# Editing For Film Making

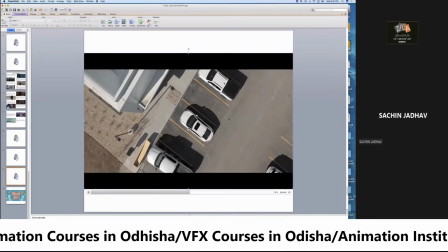2904s
Before you start shooting extra camera angles for your scene, first ask yourself, does this angle add or take away from the story and emotion I'm trying to convey? Let's look at a second example where multiple camera angles would actually distract from the story rather than add to it.
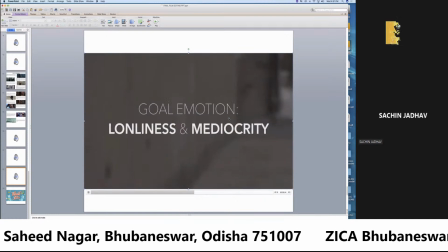2919s
In this scene, let's say we're trying to portray an emotion of loneliness and mediocrity. Here's our first attempt at this scene, filmed with multiple camera angles.
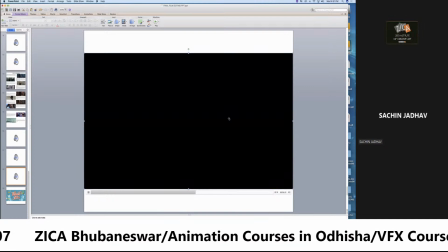2927s
Check it out.
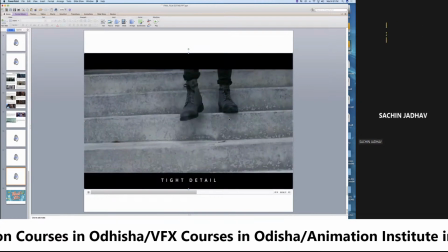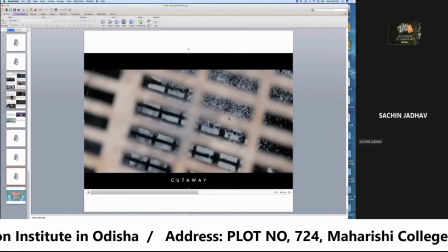Okay, so how did we feel? It was busy, right? Like our subject was in a rush or he was late.
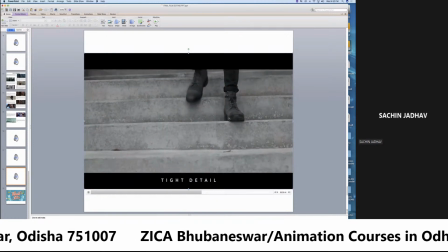2946s
Definitely did not convey an emotion of loneliness because the camera was accompanying him the whole time. Let's try again using just one camera angle. Check it out.
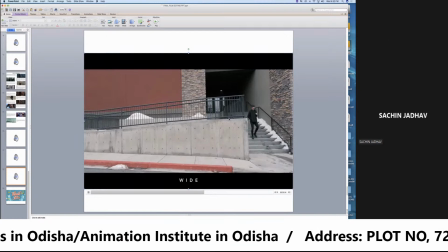That felt a lot more lonely, didn't it?
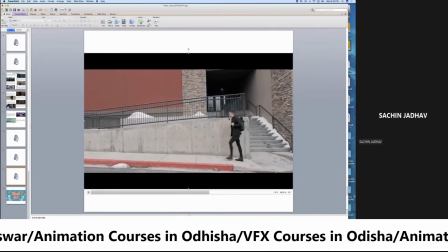2971s
The frame was completely empty except for our main subject, thus portraying that he was all alone in a big, lonely world. And I see this mistake a lot in amateur films.
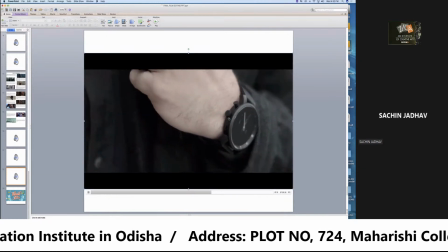2980s
People filming close-up detail shots of things that aren't important and not adding anything to the story.
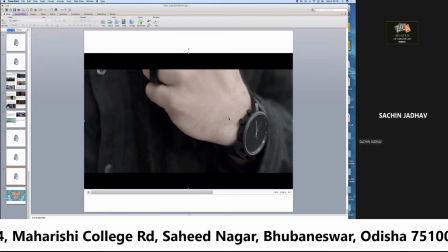2986s
Why would you film a close-up shot of his watch or shoes unless he's looking at his watch to show that he's late for something, or showing that his shoes are untied, which would eventually lead to him tripping and causing drama in that scene? If those detail shots are irrelevant to the scene, which is just him walking all alone down a street,
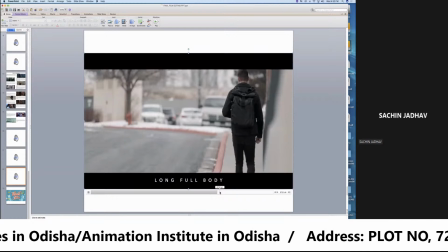3001s
then it will confuse your audience because they'll be thinking, wait, why did they cut to a close-up of his shoes? Was there a detail on the shoes that I was supposed to catch? Was there something important on his shoe? Why did they go to a close-up there? So don't add angles unnecessarily unless it's adding to your story and the emotion you're trying to convey. Now, one thing to be aware of when filming multiple camera angles is something they teach in film school called the 180-degree rule.
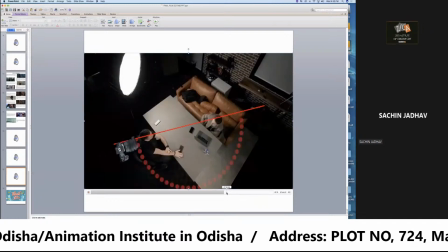3024s
The 180-degree rule is basically an invisible line that you draw in the middle of your side of the frame, and subject 2 is on the right side. Okay,
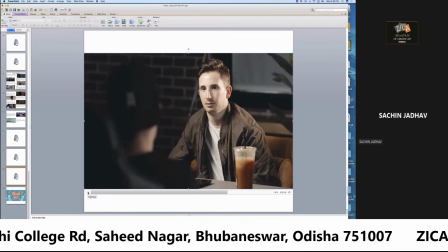3031s
so this is your camera angles and different type of shots जो हम लोग फिल्म मेकिंग में समझते हैं. एडिटर्स को कैमरा एंगल्स एंड डिफरेंट टाइप ऑफ शॉट्स पता होना चाहिए ताकि वो उसका यूज करके एक स्टोरी टेलिंग
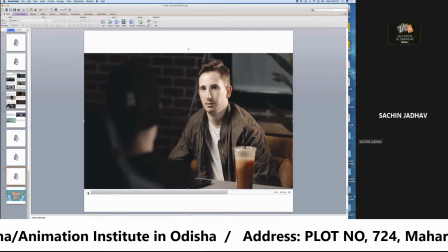3048s
में कौन सा कैमरा एंगल्स कौन सा शॉट्स यूज करना है ये समझ में आए. एंड अभी आपने देखा होगा कि टू मच कैमरा एंगल्स या टू मच डिफरेंट टाइप ऑफ शॉट्स यूज करने से भी
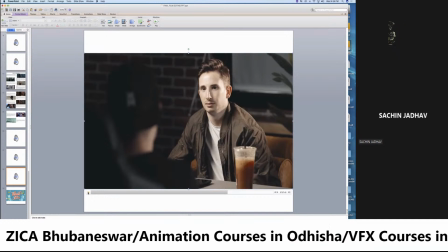3061s
एक्चुअल स्टोरी में इफेक्ट पड़ेगा या आपका स्टोरी में लाइक जो आपको दिखाना है वो नहीं दिखेगा. तो दिस इज डिपेंड कि एडिटर को ये सब कौन सा कैमरा एंगल्स कौन सा शॉट लेना है यूज करना है फिल्म लैंग्वेज ये पता होना चाहिए, राइट.
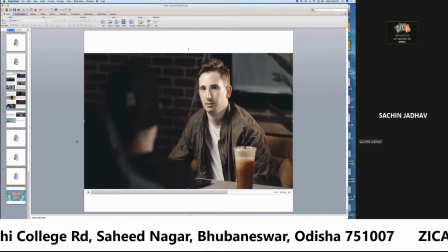3080s
तो आज के सेशन में इतना ही था. दिस इज ऑल कि मेरे को कवर करना था डिफरेंट टाइप ऑफ कैमरा एंगल्स और डिफरेंट टाइप ऑफ शॉट्स क्या होते हैं, लॉन्ग शॉट, मिड शॉट. वैसे काफी डिफरेंट 60-70 टाइप के शॉट्स है और भी डिफरेंट टाइप ऑफ कैमरा एंगल्स है.
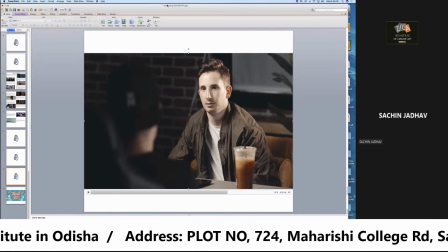3096s
बट इतने जो शॉट्स है जो हम लोग रेगुलर फिल्म मेकिंग में या रेगुलर लाइफ में यूज एडिट में यूज करते हैं या शूट पे यूज करते हैं. एंड मे बी नेक्स्ट सेशन में हम लोग देखेंगे डिफरेंट टाइप ऑफ कट्स क्या होंगे.
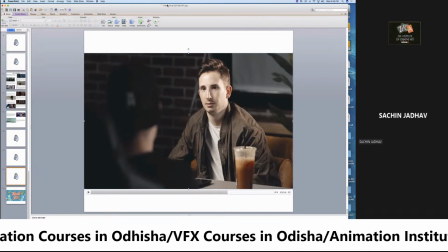3111s
एंड उसके बाद देखेंगे एक एडिटर एक फिल्म जब एडिट करता है तो डिफरेंट टाइप ऑफ कैमरा एंगल्स, डिफरेंट टाइप ऑफ कैमरा, डिफरेंट टाइप ऑफ शॉट्स और कट से लेके एक स्टोरी इम्प्रोवाइज कैसे करता है, एक स्टोरी टेलिंग कैसे करता है. तो एडिट इज अगेन इज नॉट जस्ट सॉफ्टवेयर आ गया.
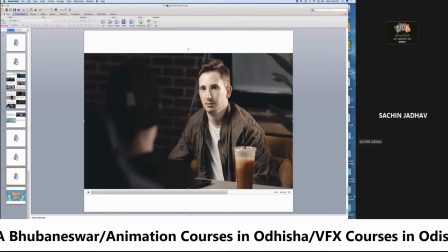3131s
मे बी यू आर अ गुड ऑपरेटर बट एडिटिंग इज व्हाट इज स्टोरी टेलिंग, व्हाट इज स्टोरी का फ्लो. किस क्या आप एडिट कर रहे हो, क्यों एडिट कर रहे हो, क्यों कट लगा रहे हो और उसके पीछे मीनिंग क्या है. हर कट्स के पीछे रीजन होता है कि ये कट में क्यों लगा रहा हूँ,
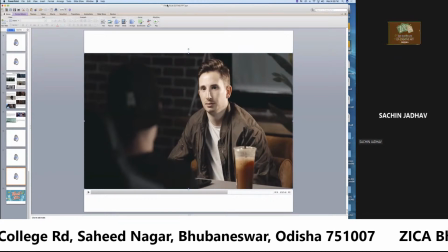3147s
ये शॉट को मैं इतना टाइम के लिए यूज कर रहा हूँ, ये कैमरा एंगल में इसके बाद ये क्यों यूज कर रहा हूँ.